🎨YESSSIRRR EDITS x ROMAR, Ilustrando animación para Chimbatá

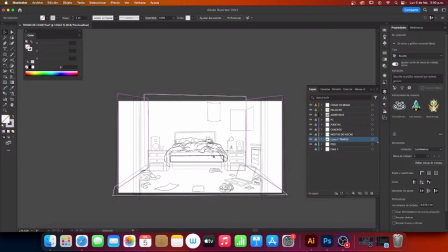[16:41]
Tomamos otras fotos de sus cuadros para que vean ustedes que son los mismos que tenemos en la referencia. Y también tenemos un piano que no les había comentado, pero el piano va a ir ubicado aquí.
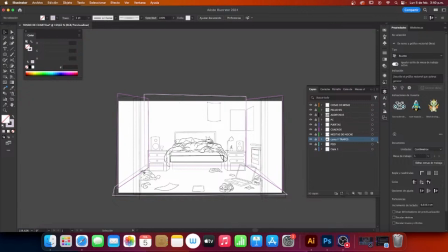[17:02]
Va a ser una parte de nada más del piano, no va a estar completo, va a ser una parte del piano, como si fuese esta mesita de noche, pero va a estar de este lado. Y también hay un tablero que él dijo que lo tuviéramos en cuenta, un tablero de él personal,
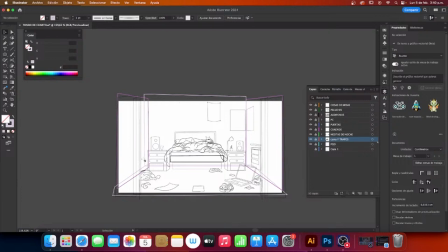[17:21]
que donde él apunta todas sus reuniones, el horario que maneja, los cronogramas que él tiene. Entonces hay que buscar la forma de hacerlo parte de aquí, de este escenario.
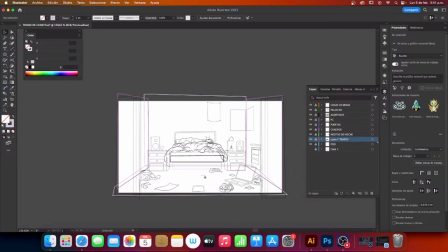[17:39]
Entonces vamos a seguir con los accesorios o con esos trapos, como lo llamé yo, que van a ir en el piso tirado.
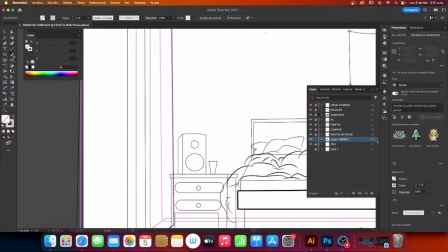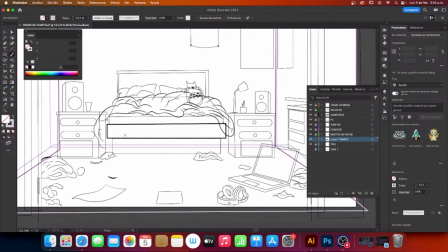[17:53]
Pienso que ahí está súper bien porque ya le damos espacio a que el personaje esté aquí y respire y que sea protagonista. Tampoco vamos a opacarlo con diferentes cosas que van a invadir la visión del que está viendo la escena y se va a enredar, porque la idea es que el protagonista sea el artista.
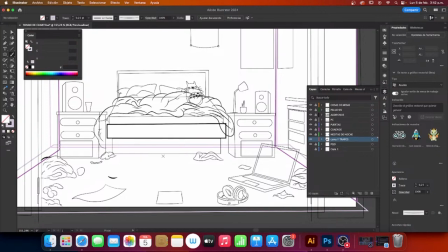[18:11]
Entonces este espacio que está aquí, vamos a borrar un poquito este que está aquí para darle más espacio. Pongámoslos como aquí, exacto. Y colocamos aquí esto, listo. Ya este es el espacio del artista.
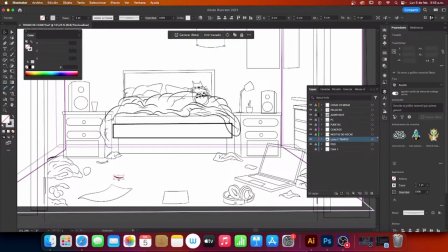[18:31]
Ya. Aquí no nos podemos meter, no podemos meter nada, porque ese va a ser su lugar.
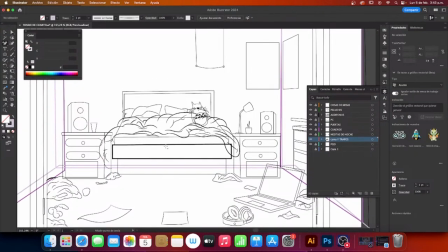[18:38]
Entonces, mientras él canta, la cámara se va acercando para hacia su rostro
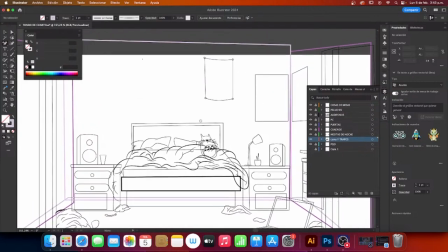[18:47]
y podamos ver que está cantando como tal la canción.
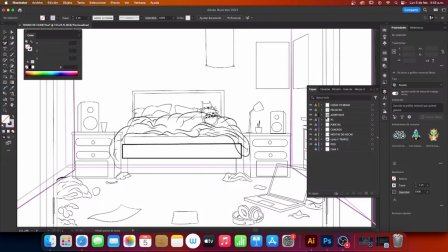[18:50]
Yo diría que sigamos con el otro peluche, porque ya tenemos este que está aquí, y sigamos con el otro. Vamos a ver si agrupamos. Y vendría siendo Totoro.
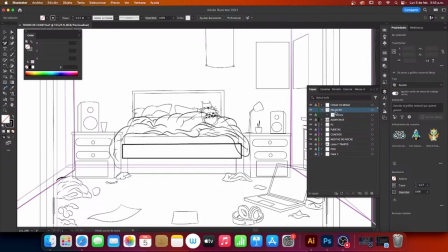[19:15]
Bloqueamos para no dañar nada de lo que ya hemos hecho. Seguimos aquí. Todo esto me lo enseñó Balu. Todo esto me lo enseñó Balu. Súper importante. Seguimos
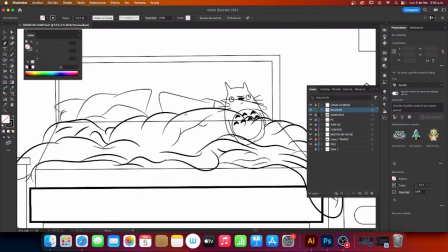[19:36]
con otro peluche que está siendo el pingüino. Lo creamos, no sé, por aquí aparte.
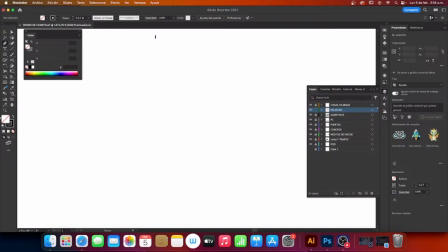[19:46]
Vamos a buscar una referencia aquí en Google, para agilizar un poco más el tiempo y ver qué debemos añadir y qué no. Colocamos Google Pingüinos. Dibujos.
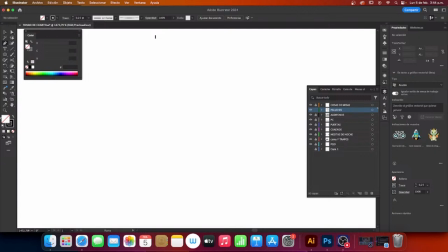[20:05]
Buscamos una imagen. A ver. Sí, tenemos, hagamos esta. Y tenemos una aquí. Entonces, empezamos con un círculo que vendría siendo la cabeza del pingüino.
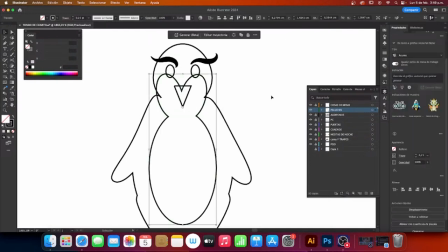[20:28]
En busca trazo, unimos las dos piezas y ahí queda.
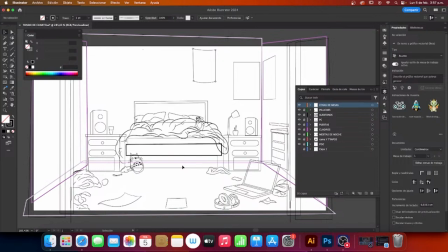[20:34]
Ya estamos finalizando lo que es la bocetación o trazo de uno del segundo escenario de la segunda canción de este álbum.